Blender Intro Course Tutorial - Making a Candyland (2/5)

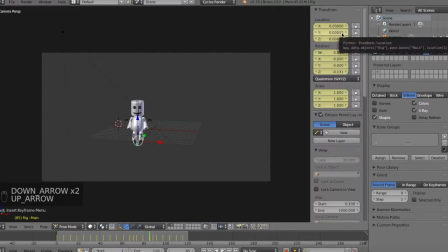(12:16)
And the thing is, we can't just do a simple rotation because that just looks unrealistic. So we have to kind of do a gradual one. So I'm going to start deleting some keyframes so that our body
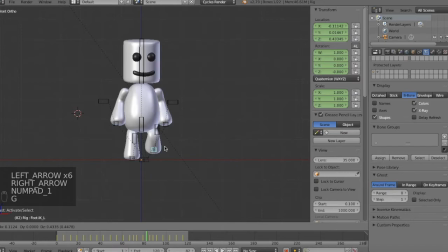(12:34)
slides, or not slides, it rotates slowly. And I'm going to start adding some in-between keyframes to kind of emulate a step. So the character essentially will, instead of just rotating to the side, will actually step to the side.
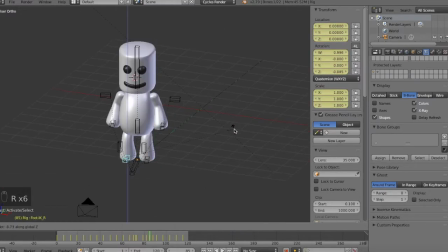(12:52)
And that makes the motion and the animation a little more realistic. Again, if you feel that the animation is a little too clunky or it's just very jarring,
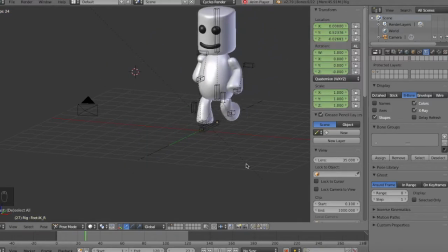(13:03)
you can move keyframes back or just add in-betweeners in order to make your animation seem more fluid.
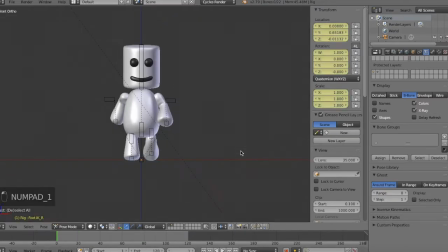(13:11)
But be sure not to overdo it.
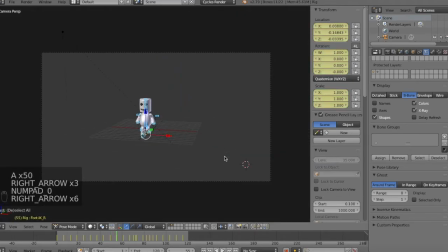(13:14)
So as you see here, scrubbing through the animation, it looks pretty nice. I want my head to be facing the camera, so again, I'll go back and
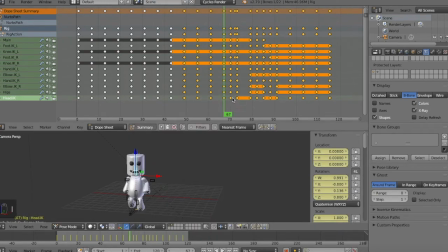(13:29)
I'm going to use the dope sheet instead, and I'll start to delete those keyframes in order to replace them again. So as you see now, once I deleted those keyframes, my head will instead follow the last known keyframe.
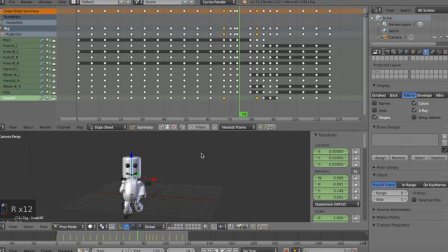(13:48)
So now I'm going to just set up my keyframes again and just fill in the gaps.
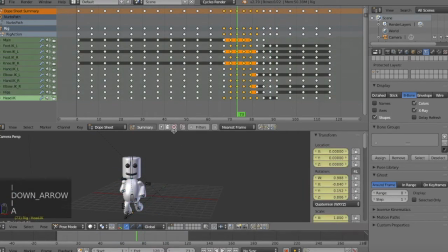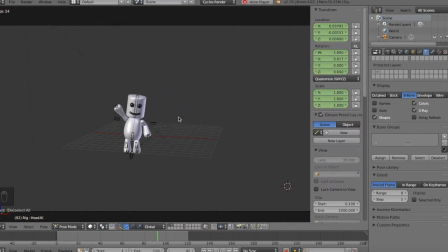(14:14)
And that looks pretty good.
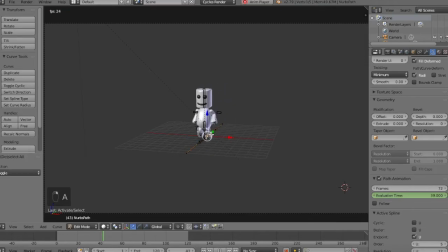(14:19)
So again, you can use the curve to basically manipulate how you want your character to go. So yeah, here's a simple setup for a walk cycle.
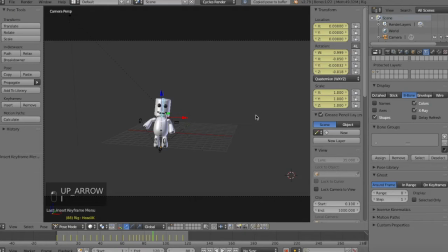(14:35)
And I think that's pretty good. Make some final modifications. Change the head position a little. And I think that's it. Okay, thanks for watching. See you in the next video. And good luck.